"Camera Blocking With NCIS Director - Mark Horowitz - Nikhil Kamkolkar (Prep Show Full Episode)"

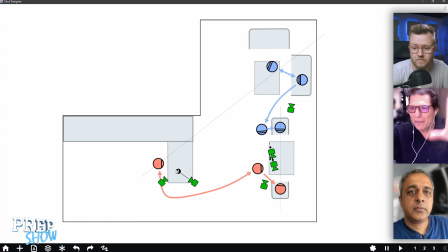You know, you could do a pass like that, what I call, you know, a sort of swingle pass, where I might do a take where I just let the camera operator, you know, start at his face and then find a place where,
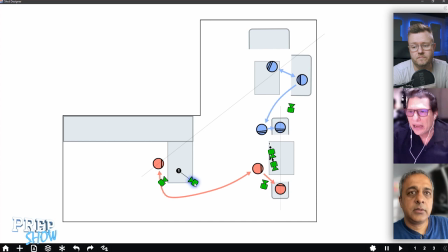you know, you cut away to something that he's doing or pan down to it, tilt back up to his face at a moment, and have that as a take that you can intercut if you want to, or. You know. Yeah, so just like an up and down take and some inserts. And so there's another cut of the same setup.
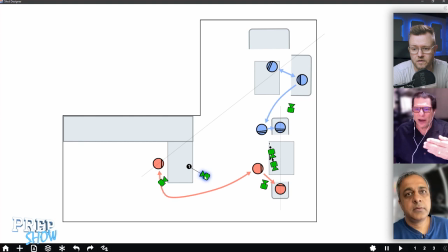So it's not costing you another lighting setup. It's just letting your camera operator read the scene and feel some moments.
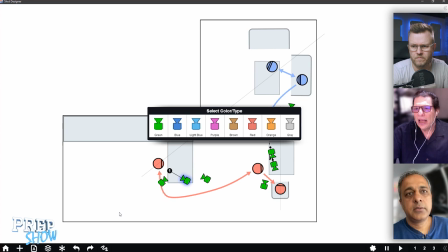We do this a lot on our show in interrogation room, where we're plopping down evidence in front of the person, you know,
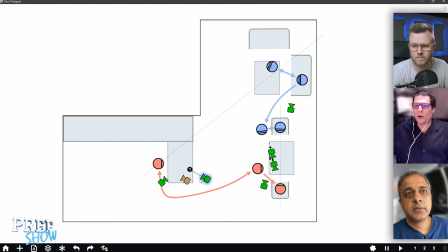a photograph of the crime scene or some piece of evidence. I'll do a profile shot where I start in profile on one person's face. I'll go down to the evidence that's being slid across the table, come up to the perpetrator, you know,
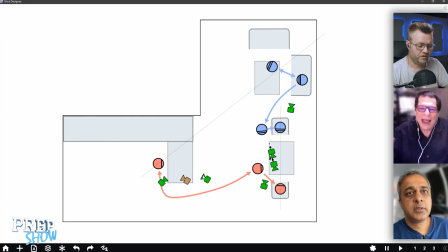and just do a whole scene like that, or just swing it back and forth, you know. But those are nice. You end up using that. I mean, you'll end up using it. It gives you a little bit of style without having to invest too much time. But I mean, but the example that you had here was actually that you're using this for connecting.
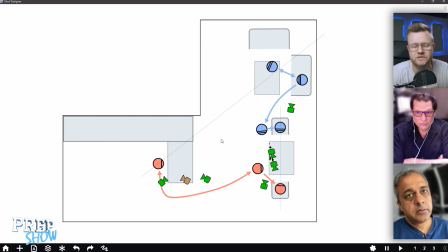I mean, the end result is that you're going to use that for getting from one character through the evidence over to another character. Are there similar options here? Yeah, it's good for that. You could be on him and cut down to something, and that gives you a natural cutting
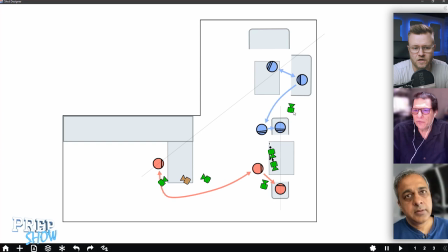place to her without always having to go from one person to the other directly.
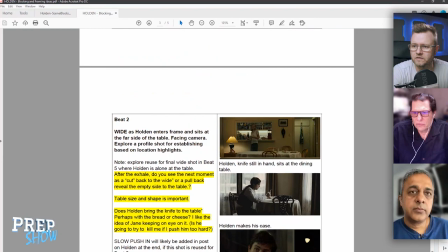Mm-hmm. Just gives you a little bit of freedom. So I feel like, Nikhil, the pictures that you pulled out here are...
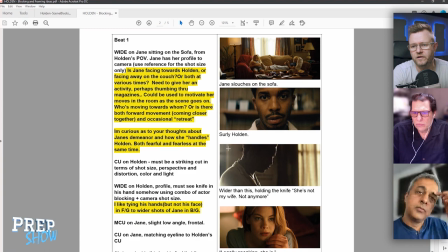they're kind of strong. Like if you have these kinds of pictures and you know, it's like rim lit and stuff like that.
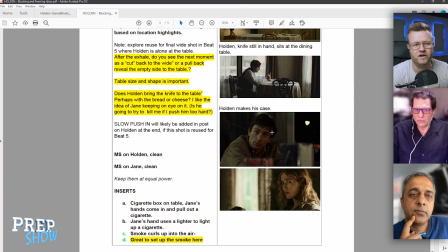So you're getting, I mean, I would almost say that people are from the side a lot in the beginning and then we get to their fronts later.
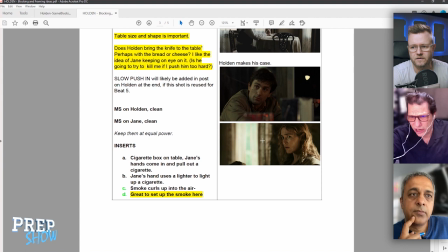I think these are very, very strong. And I would just say, you know, because they're pretty tight. Give yourself one size larger, as we said, with some little foreground cutting piece to make it feel like it's over something.
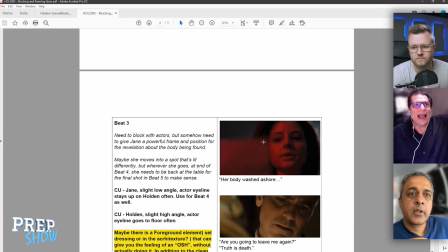You know, it could be a hat, a coat rack or something, or, you know,
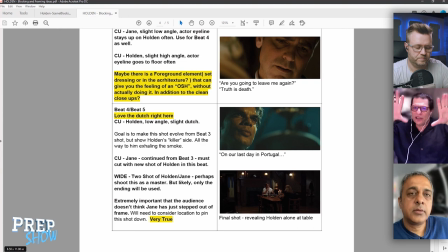hanging pots from an overhead, you know, pot rack or something, just to give you a little bit of foreground something,
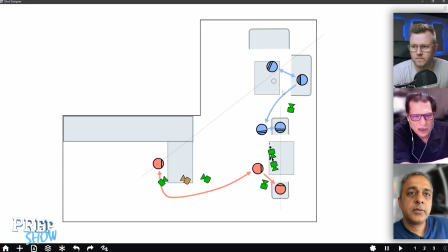something that's on the table or on the kitchen table on her reverse to him, that gives you a little bit of slightly wider thing, and then do your coverage, and you might even decide at some point in time to go one size tighter, you know, to really get in to a super extreme pass,
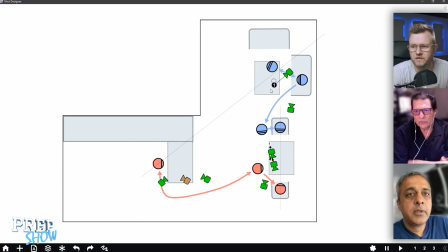which, you know, personally, I would save for the moments that really call for it. I'm going to do something that's a little weird here, but it's just that if she's going to drop ashes once in a while, it would be nice that he's in the background and then the ashes kind of come, she drops it down. The only thing is that it's a little weird with the line, because the line is really here. It won't matter. Huh? Won't matter.
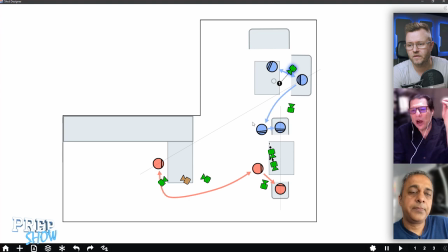It won't matter one because we're not seeing her. I mean, that's right. Yeah. You can, you know, the whole crossing the line thing. I have this conversation with our script supervisor on a regular basis. And I say this to you as I came from a very traditional editorial background.
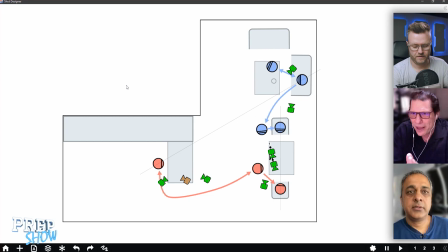I was an apprentice film editor. I was an assistant film editor. I was a film editor. I worked through the Hollywood system and with some wonderful editors. And you learn very quickly, you can kind of get away with murder most of the time.
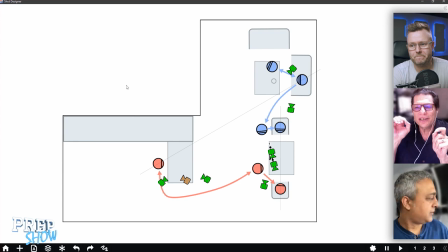Most of the time, yeah. There'll be a point where you'll get caught. But once you know all those rules, you know, cutting on motion and cutting when people are walking and, you know,
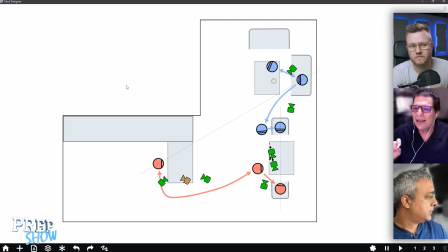saying dialogue while people are walking. Once you sort of know them, then you sort of can figure out, well, yeah, but in this circumstance, it doesn't matter. You know, I can get away with this.